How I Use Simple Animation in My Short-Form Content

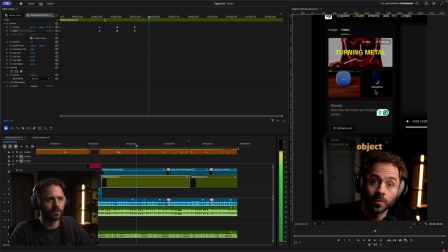so we go of your first object and then upload your image of your second on so that actually i actually want to move the thing is is that i want the middle of of that can you see right image of your first so that's there upload your image of yourself you see how
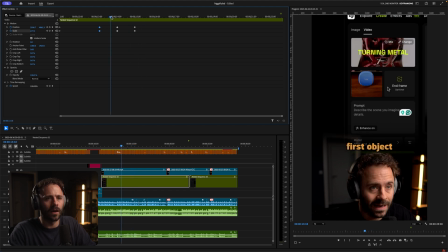that's not there your eyes would have been looking basically um in this section and because and then upload your image of your now I'm looking here I'm not looking there so the way that I will combat that is I'll just put a guide here right that's where I want it to be then
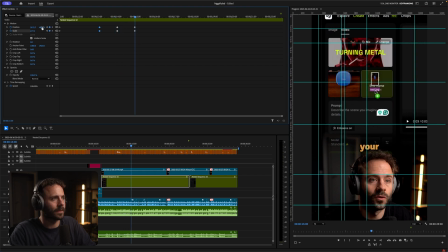upload your image of and I'm just going to make that section just come over a little bit here let me just
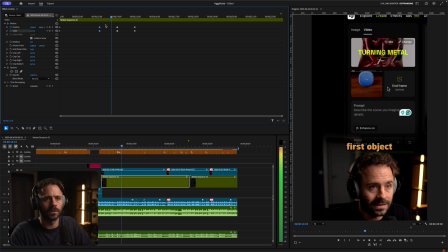show you how just that just a little looks a little bit nicer of your first object and then upload your image of your second object into the end frame and then you just select there we go and so yeah very nitpicky there but this is how i edit my animations and when you sort of get better at um keyframing and doing zooms in and and getting better at timing stuff this will just become a lot easier and it will just make your videos feel
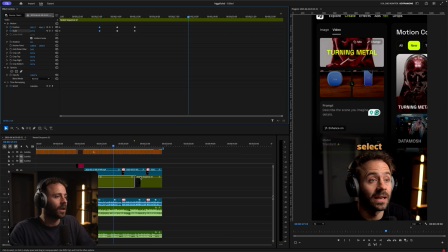a hell of a lot smoother and just flow really nicely and then last but not least i've had some people comment on like how I've got this sort of blend effect uh from my uh my talking head into the uh sort of top you can see there's kind of like a fade there
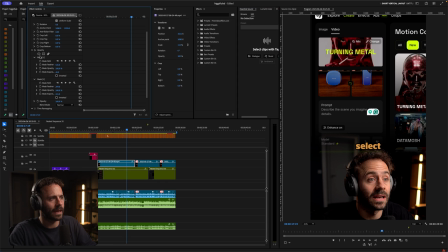and all I do uh for this is I just use a a a mask so what I do is I create like a rectangle mask and then I I add a bit of a feather and a bit of a mask expansion so let me just uh turn one of these off because I
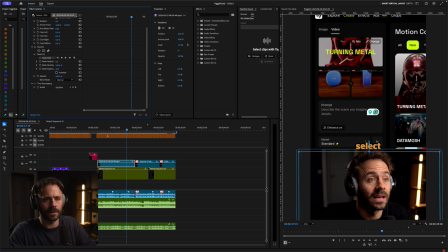actually have two of them on and so if you just look at the video sort of now you can see there is a just a really hard line here and I just don't think that looks as good I used to have it like that and then I just thought why don't I just
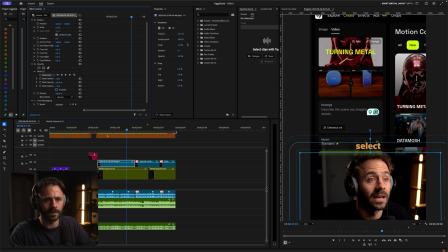add a bit of a feather a bit of a sort of expansion and then you can sort of play around with it here so this is the top of the video here you can play around with it it doesn't matter where it goes exactly but this is now just creating a little bit
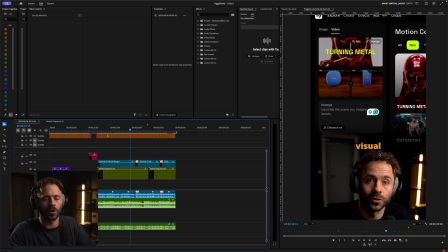of a fade from my video at one of the videos to the top and i think it looks really nice and you can apply that to all sorts of different assets and so yeah that is the video wrapped up i hope that like that was kind of insightful into how i do all of my key framing and animation and zooms and it's given you some sort of things to think about with your own content when it comes to sort of showing the right thing at the right time and sort of correctly visually placing it and formatting your screen recordings properly so they look nice in the short form aspect ratio if you have any questions as always drop them in the comments and i'll see you in the next video